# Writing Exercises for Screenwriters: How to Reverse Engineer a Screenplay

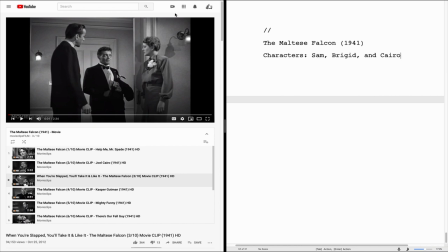(3:22)
I just want to do it kind of off-the-cuff so that you can see the creative process as it is and in real time I am gonna cut out the parts where I watch the clips over and over again since you've already watched it and you can watch it yourself I'm not
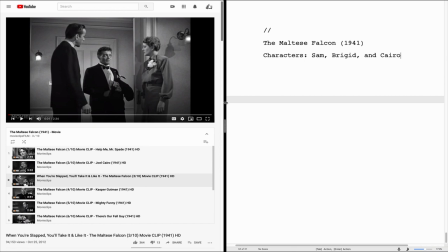(3:36)
gonna make you rewatch it so we'll focus mostly on what I'm typing and my thoughts behind that first thing we need is of course a slug line we're just gonna assume that this is the beginning of the scene even though in the film there probably would have been things before this such as
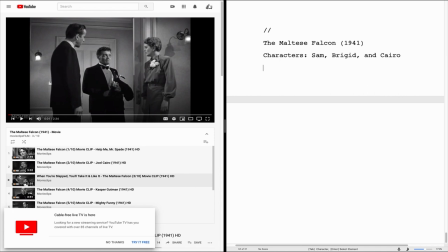(3:53)
Bridget and Sam talking before they open the door to talk to Joel things like that but we'll just pretend that this is the beginning of the scene and we'll include them just opening the door interior I'm just going to say apartment
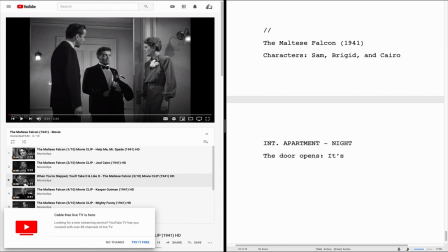(4:10)
so the door opens its Cairo.
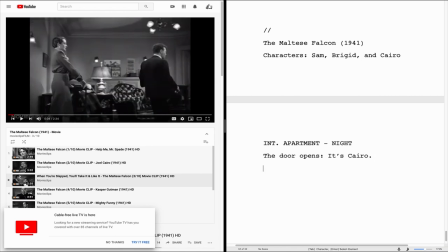(4:15)
And then we can kind of begin the scene as we have it in the clip here. I'm gonna add a little moment here at the beginning to add some some tension. I say something like, Sam
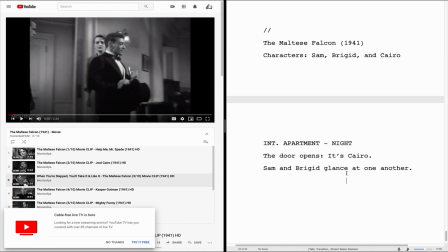(4:33)
and Brigid glance at one another and then Sam says, come in Mr. Cairo. We'll describe how he looks and how he's holding himself because that'll reveal his character and we'll also describe a particular way that he walks in as well,
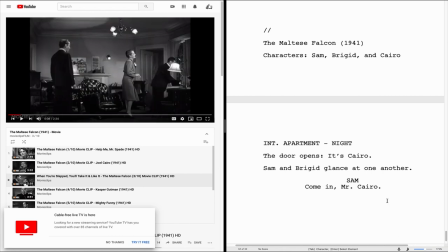(4:49)
instead of just saying walks. So say something like
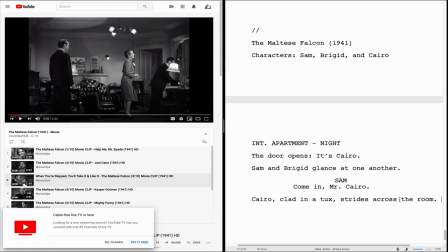(5:02)
Cairo, Cladon of Tux, strides across the room.
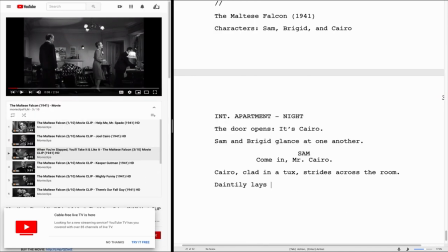And then we also want to make sure we're looking at what Sam and Bridget are doing during this time. And since it doesn't seem like they're doing anything in particular that relates to the narrative, then we don't have to describe what they're doing.
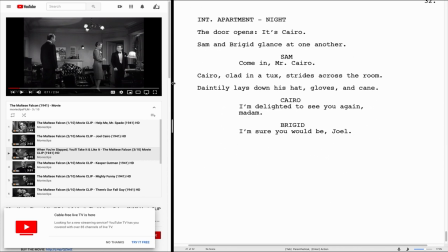(5:25)
Okay, so we've got the basic opening here. Let's see what happens next. So one thing I noticed just now is after they have that exchange there's like this awkward pause before the two of them sit down and then eventually Sam is gonna pull his chair over and sit down as well. Now there's several different emotions that we could go for here.
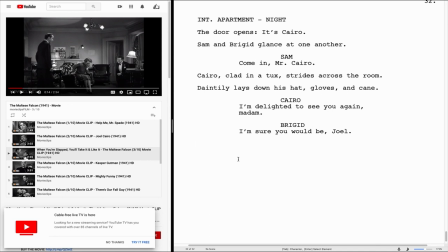(5:44)
This could be an unintentional type of awkwardness in that it's just the blocking and the actors are kind of remembering oh yeah this is what I have to do next but considering the caliber of actors and actress that we have here probably not what's going on so we can use that awkwardness to
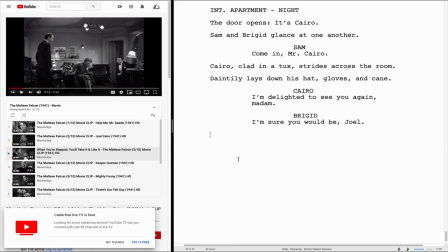(6:01)
diffuse the tension or increase the tension or in some other narrative way try out several of these to see which works better let's just try one
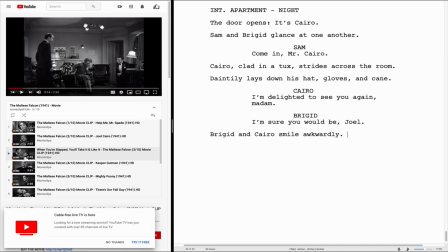(6:18)
for example we could say bridget and cairo smile awkwardly this conveys the moment of awkwardness but this sounds almost humorous we should probably change this to be something less humorous but still convey that sense of waiting and this is an example of why you would not just want to put
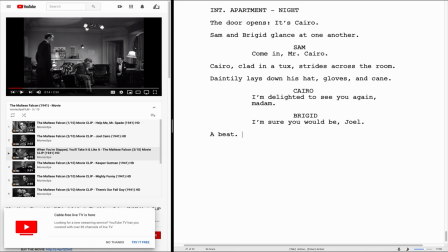(6:37)
a beat because what does that signify it signifies nothing other than a lapse of time when there should be an emotional
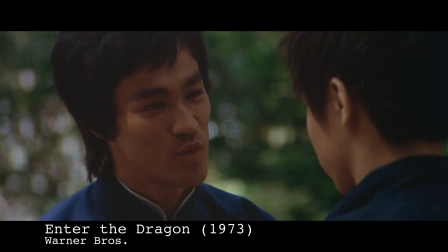(6:43)
content and context behind the pause we need emotional content
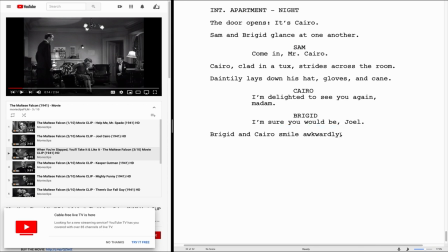(6:50)
we could change the word from smile to something more negative we
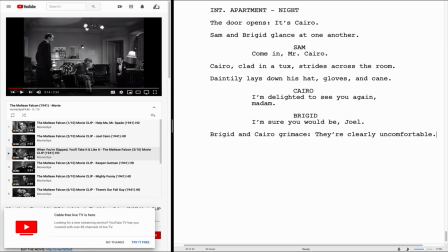(7:03)
can do that too Bridget and Cairo grimace. They're clearly uncomfortable. This is something that you can do if you want to show an emotion and you're not sure how else to do it. I would suggest you not do it this way very often. And the reason you can get away with it is because you're saying that they look uncomfortable, not just that they feel uncomfortable.
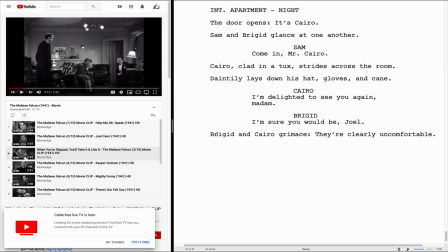(7:19)
And you're using something visual to describe it. If it just said Bridget and Cairo feel uncomfortable, that's not visual.